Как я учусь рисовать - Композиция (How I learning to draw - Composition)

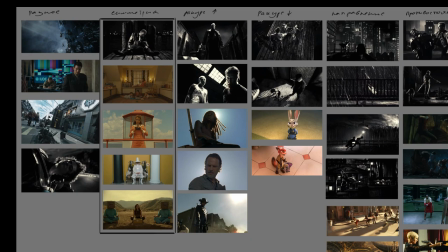(16:05)
Я тоже это, в принципе, воспринимаю как спокойно, потому что здесь нет никакой динамики, все объекты расположены строго по центру.
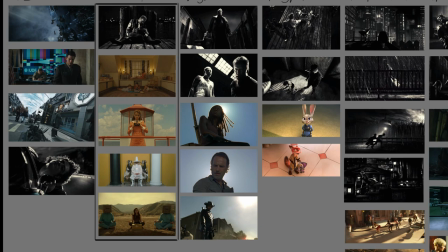(16:15)
А значит, что, во-первых, я их воспринимаю сразу, сразу вижу. Но, во-вторых, это позволяет мне что в одну сторону одинаково смотреть, что в другую сторону.
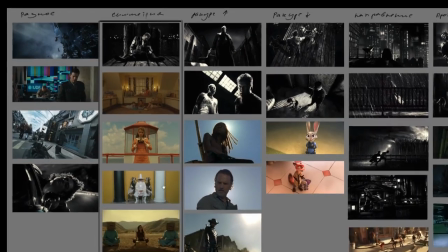(16:26)
То есть расслабленно, не обращая внимания на какие-то другие детали.
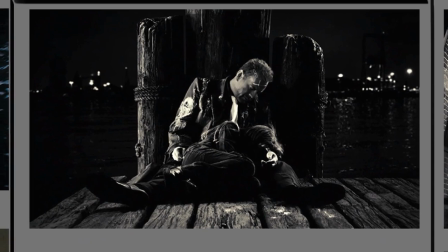(16:30)
Рассмотрим вот эту композицию. кадр из фильма син сити здесь четко прослеживается симметрия но она нарушается
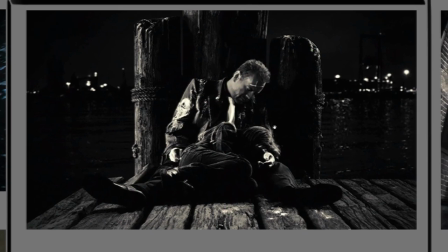(16:38)
посредством вот такого вот движения сюда old man die young girl if старик умирает девочка живет все здесь подчеркнуто вот такими вот вещами направляющими
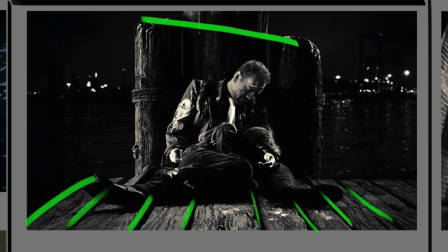(16:53)
которые создают свой ритм а если обратить внимание на этот кусок то он как бы символизирует наверное все-таки движение вперед что несмотря на то что старик умирает движение вперед продолжается вот посредством вот этой девочки такая вот достаточно интересная
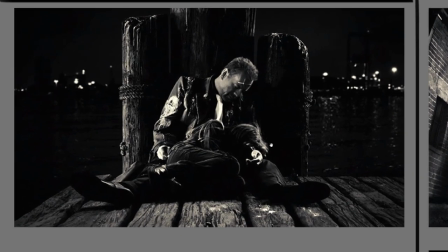(17:11)
композиция не стану слишком углубляться в сюжет и просто буду смотреть и рассказывать о том что понимаю я почему я это вижу и так далее здесь кадры из фильма королевство
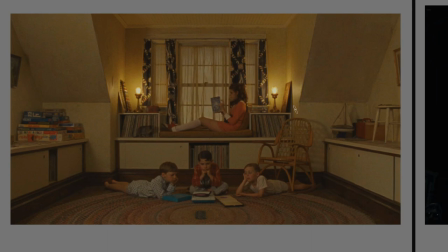(17:24)
полной луны четкая симметричная комната симметрично расположенные дети все усиливается прям полнейшей симметрии в окружении и я только сейчас начал понимать что этот кадр не просто спокойный во первых уравновешенный уравновешенный не столько вот какими-то
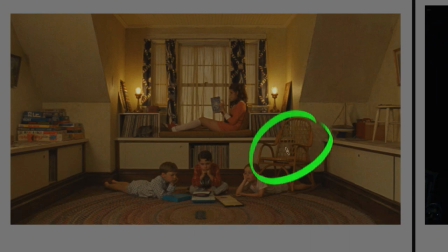(17:43)
вот такими деталями это не для равновесия расположены здесь то он скорее для какого-то намека то есть для какой-то динамики Но в целом он уравновешивает вот этот, например, объект, даже в сочетании вот с этим черным пятном темным.
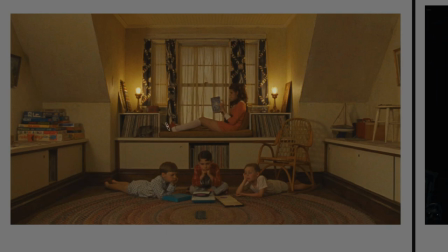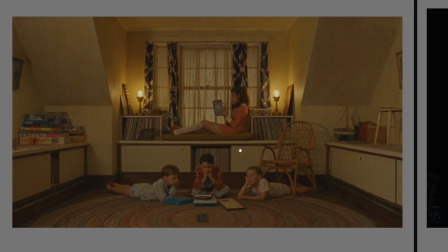(18:04)
Здесь порядок. Вот что я вижу. Я вижу порядок. И во всех симметричных картинках я вижу исключительно порядок, некоторую строгость.
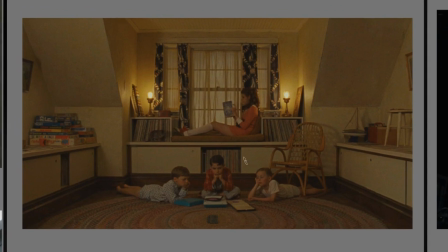(18:13)
Строгость, которая подчиняет себе все и всех. В первую очередь я обращаю внимание на девочку. И далее вот на вот этот вот четкий ансамбль из детей. И далее ансамбль с деталей.
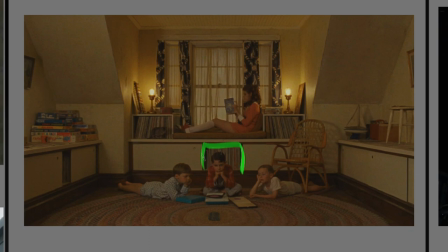(18:27)
Вот рамочка, которая отделяет вот этого ребенка. Он какую-то свою роль сыграет в истории. Я выделяю кошку. Я, естественно, это все не сразу заметил, то есть посредством длительного рассмотрения.
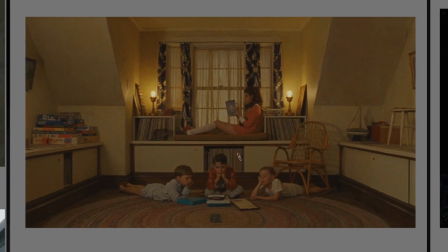(18:43)
И всегда задаюсь вопросом, как художник, в данном случае оператор, режиссер, пришел к такому решению, что нужно изобразить вот такую вот историю. То есть, почему он решил именно так это все дело изобразить? Даже нет, не такой вопрос меня интересует.
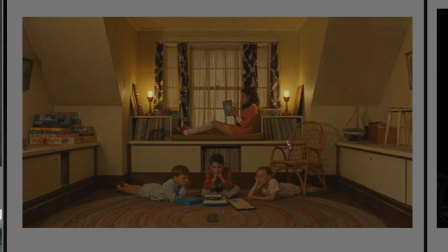(19:03)
Как он добился того, что я воспринимаю эту картинку как порядок? Да? С помощью направляющих, четких, ровных направляющих,
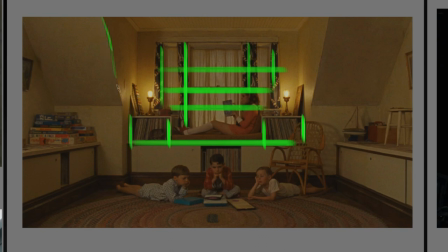(19:18)
Которые вроде бы и поддерживаются вот такими вот кривыми Но в то же время они все прямые и ровные А далее это просто перспектива, которая подчеркивает расстояние Некий художественный прием, который заставляет нас смотреть исключительно в центр
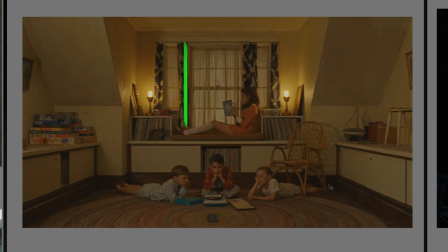Наверняка, когда он строил эту композицию Потому что мне кажется, что все-таки строят сперва на бумаге а затем уже снимают,
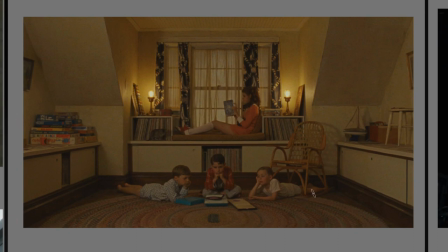(19:51)
то есть ставят сцену и располагают на ней актеров. В изобразительном искусстве, мне кажется, та же самая тема. Мы можем взять этот кадр и просто перерисовать его, и получится картина.